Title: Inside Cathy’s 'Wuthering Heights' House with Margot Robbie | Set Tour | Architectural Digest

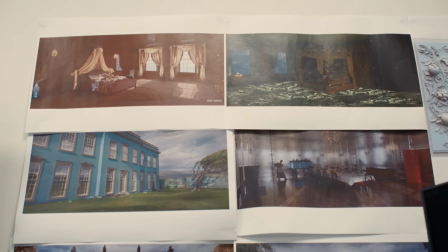8:18 When you walk in, the smell of roses hits you because there are real flowers everywhere. These trees are probably one of my favourite things about it, because on the other side of the Thrushcross Grange wall, there's one tree growing over the fence. These trees are growing towards each other, like lovers who are kept apart.
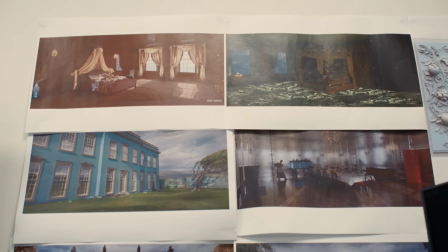8:35 Very descriptive script that Emerald writes was very clear that it needed to be a composite set. And that was also one of her first things that she said to me.
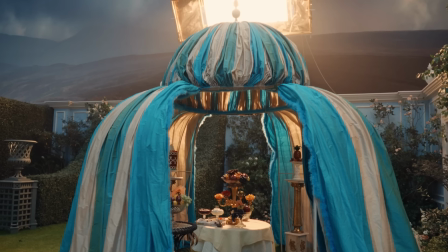8:44 We're building the world on a soundstage, that whole old school traditional form of filmmaking, but let's do it in a contemporary manner.
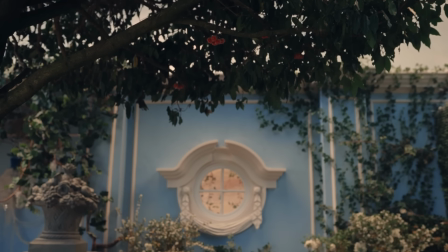8:51 So we got the biggest soundstages we could at this studio, and to make it composite,
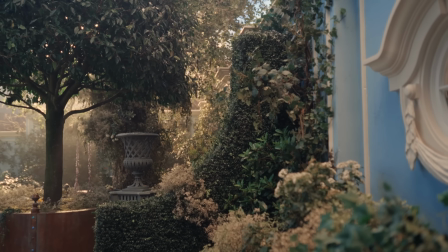8:56 we had to come up with a balance between how much we can build in the house and how much we can create in the garden.
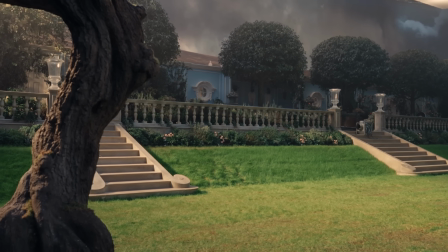9:01 Hence why we've got terraces which give us ideas of gardens going on, and we have hidden sort of avenues and vistas on the sides of the house, just to give the impression that the house garden and the house carries on behind us as well.
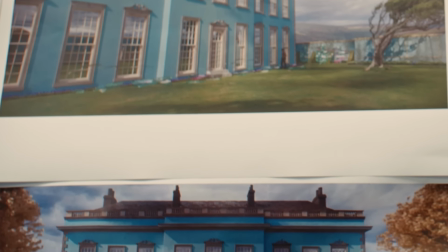9:14 The script required me to create a little element of the moorland when Cathy tries to climb in and have a peek at what's going on.
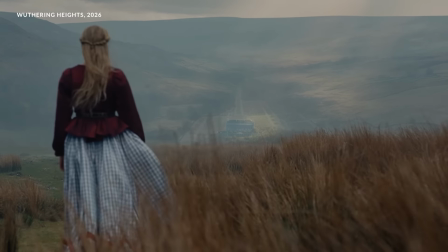9:20 And that helps with deciding how we build the shape. And the whole of this set is all about even numbers.
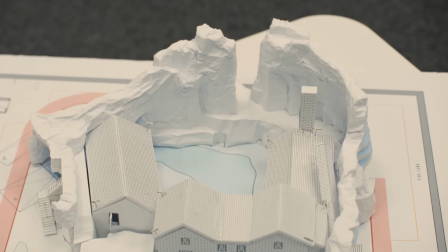9:25 So everything's very symmetrical and regular here. Whereas over in the Heights, it's all, nothing's the same, everything's slightly wonky.
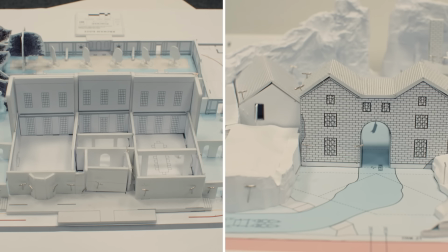9:32 Whereas here we're really strict with our lines. From a producer point of view, you're like, oh, we should shoot on location. It would be cheaper than building these insane sets. But you just want the most amazing, beautiful thing.
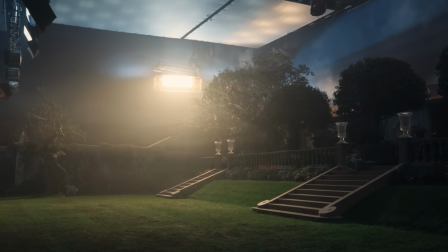9:43 You also just, I think as a producer, just want to have everyone really dream big,
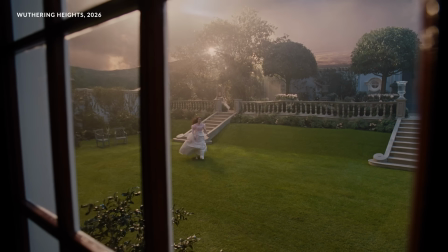9:49 and then you figure out, okay, how do we actually practically do it? Last week it was snowing here. It was completely, Thrushcross Grange was covered in snow.
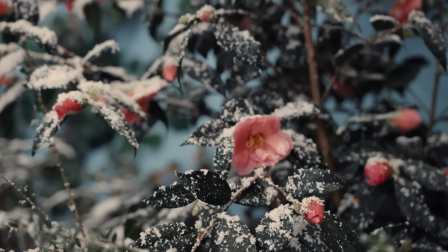9:58 Movie snow, of course, which is tiny little pieces of paper. But it was the most beautiful, magical thing you've ever seen.
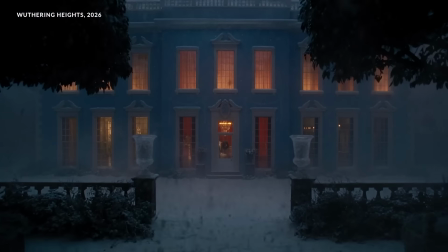10:03 My first day here, it was springtime, summer version. And it's Christmas time, we do all the snow dressing and everyone's redressing it back now. But there's meant to be a juxtaposition, like Suzie mentioned, between Thrushcross and our Wuthering Heights set.
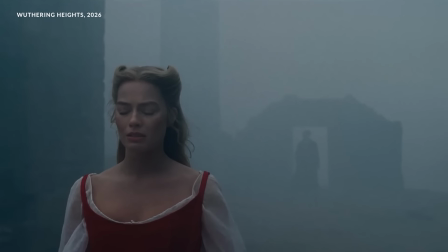10:17 The conditions over at Wuthering Heights is a lot more blustery, harsh, wind and rain in your face. And here, there's almost like a soundstage stillness to it. It's just impossibly beautiful, no matter what the season is at Thrushcross Grange.
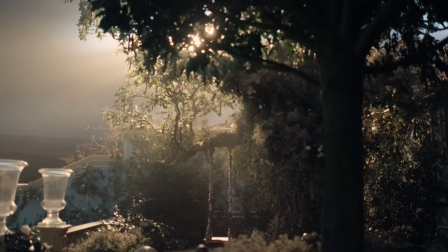10:31 The swing is actually based on an amazing,
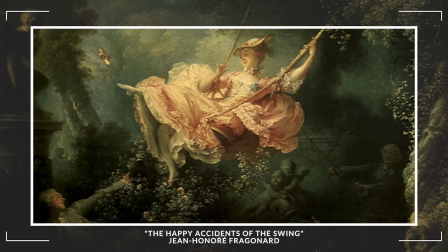10:34 famous painting by Fragonard of a young woman having the joyous time of swinging in an exact replication of what we've done here.
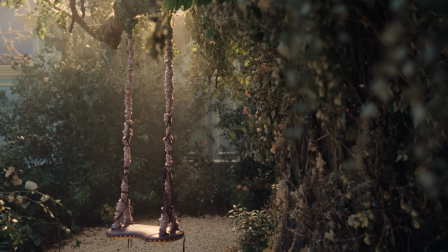10:43 So it was really fun to play with that. That was sort of like the beginning of the inspiration for the rest of the garden, really, this corner.
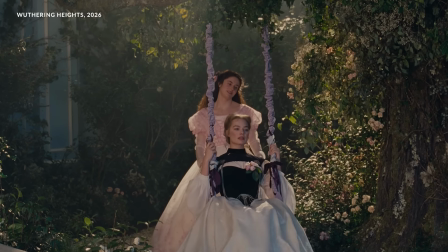10:49 We did a great scene, Alison and I, on the swing there.
He is the most handsome man I ever saw.
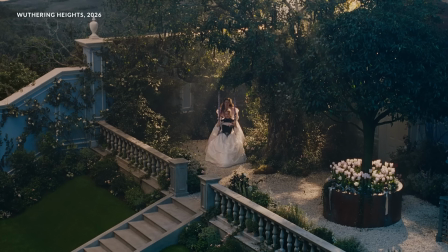10:58 It's just the most magical little corner of all the sets. I love it. The script was fantastic. It gave me good pointers, but also the fact that I knew it was going to be represented as a doll's house.
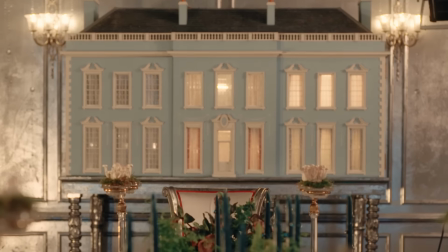11:09 So I almost designed Regency doll's house and then the full-scale version rather than the other way around.
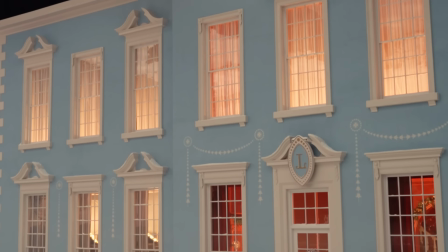11:15 So we've got these massive windows, the complete opposite to what's at the Heights.
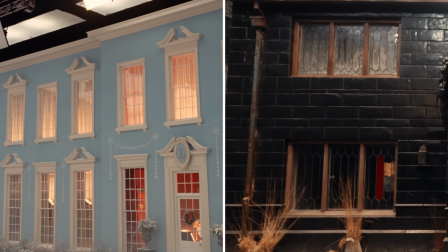11:19 So these tall, narrow, portrait-style windows as opposed to the landscape that we have at the Heights. Honestly, we'd been shooting on the Wuthering Heights set for weeks and I came over here and I was like, I don't want to go back. Which is very good for my character, actually.
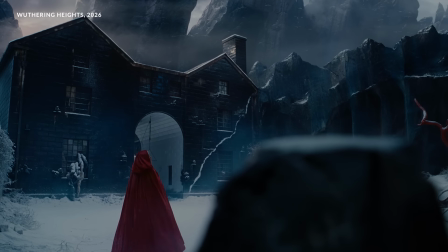11:33 When you see the Wuthering Heights set too, you can appreciate it almost like lives and breathes and the landscape encroaches in on the set in a way that's just fascinating and artistic and cool.
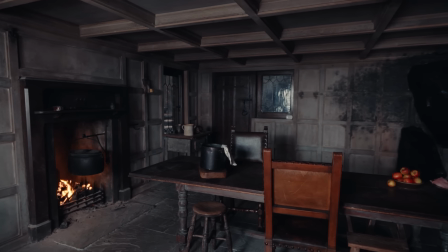11:43 But it's quite harsh. It's got a lot of brutalist sort of elements and it's a lot darker.
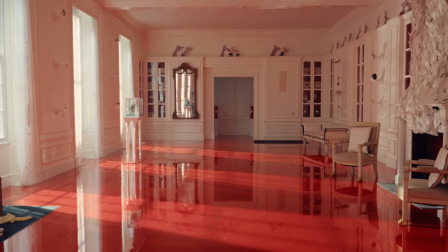11:48 And of course, when you come to these sets, everything's so bright and it's just meant to be a great juxtaposition. Emerald's very keen to have this boundary around us to push out any reality. So anything that's living is caged or, in something. So we've got the goldfish, I think we've got a bird's cage, everything's caged, and even the garden feels caged apart from that tree that's making a dash for it.
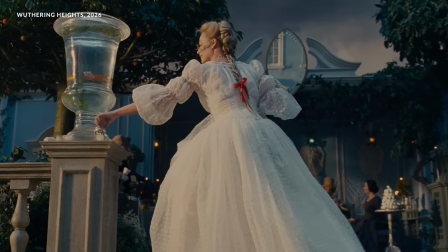12:10 We just had live goldfish in it. It was unbelievable. It was so cool. Yeah, like Suzie said, everything is caged and it's symbolic for Cathy's life here as well. And the fish and the jelly, I mean, everything's kind of suspended in a beautiful way, but it is caged. But of course, we don't have the goldfish here right now. We had under special conditions.